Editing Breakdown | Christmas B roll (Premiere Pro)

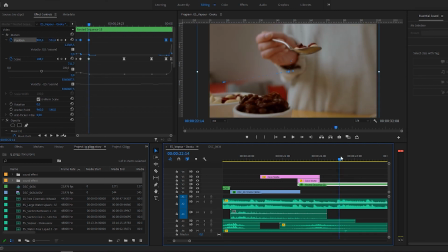7:49 And we go forward and then right here we are almost fully scaled out, 108. So almost fully scaled out. And then here we have a speed ramp.
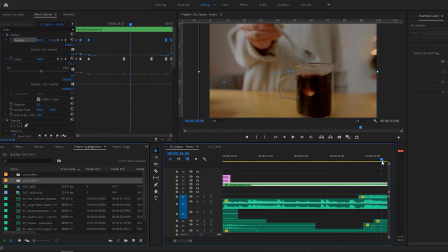8:00 My girlfriend drops the raisins and the all mounts down and then we keep going.
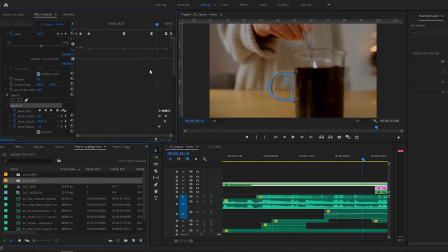8:08 And right here you can see that I have drawn a mask that starts right here I think, yes. So the same principle here with the other two masks of the bottle and the button. I have two masks, one mask is the circle or the ear,
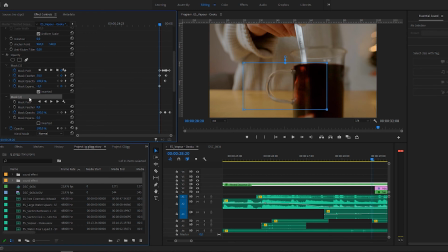8:25 the handle of the cup and one mask is basically this area just so I can control it with opacity and then right here you can see that it's starting to see a little bit of the next scene and right when you
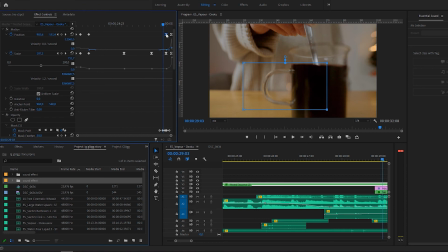8:41 start to see a little bit of the next scene I also have a very fast scale in position so we go through here and
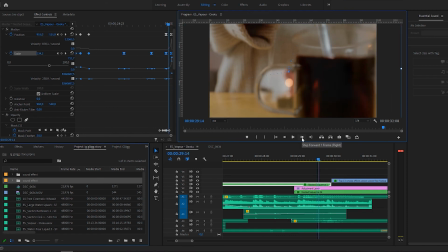8:52 here the scale in starts to ramp up and of course I track the mask with the ear so for every time the ear gets bigger the masks also follow.
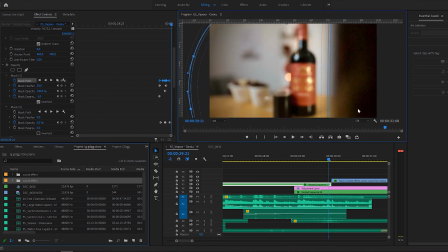9:06 Then right here is the last frame of the cup and
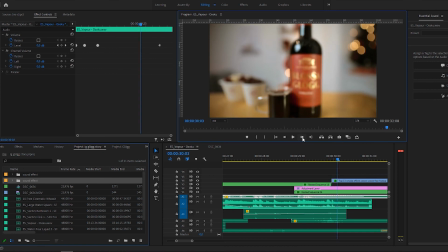9:15 here we have this scene and if you seen the behind the scenes you know how I did this. I filmed this in 120 FPS which means it goes quite fast here but then right here we start to slow down just
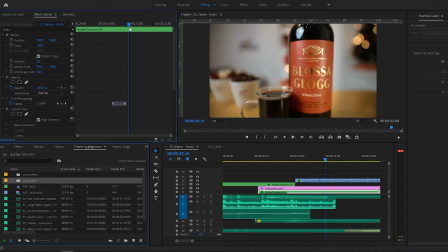9:32 when it gets a little bit sharp and right here we go down to 37% right I didn't go down to 20% I could have gone slower but I thought this was just a little bit smoother. For this scene I also added a light smoke which I tracked to the mug.
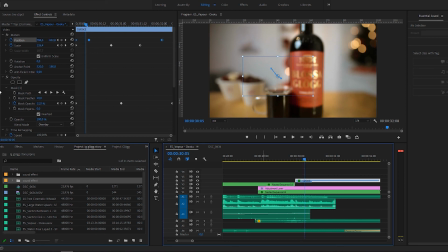9:52 So as you can see it's barely visible right here because I wanted to opacity to be very low here. It's only 12% I didn't want it to look unnatural. I wanted you to almost like almost not see it. But then right here it goes up to 19% And yeah, you can see it right here.
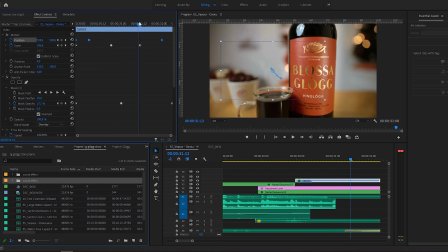10:12 So I just tracked it to the position of the mug. And yeah, it looks pretty nice. There are some real smoke here as well, but it doesn't look as good as this.
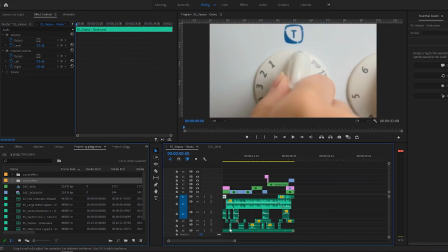10:25 That was it. And then of course, I added all the sound effects as you can see down here and
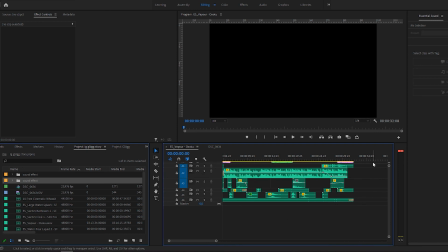10:34 but there is nothing special about the sound effects. I just went into epidemic sounds and I tried to find something that
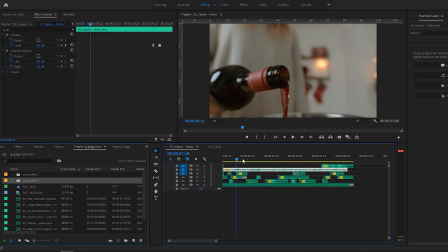10:42 well fit and then I just made it but I hope you had some idea
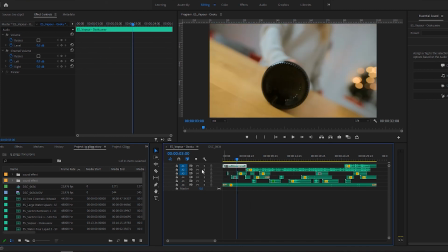10:48 of what kind of amount of work goes into this and yeah I hope you learned something and if you did leave a like tell me I'm very happy to hear if I have helped you in any way and with that being said I'd just like to say for you to take care of
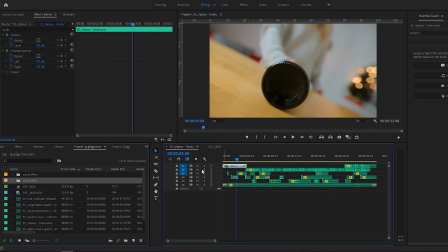11:06 yourself and be nice because santa is coming to town very soon so take care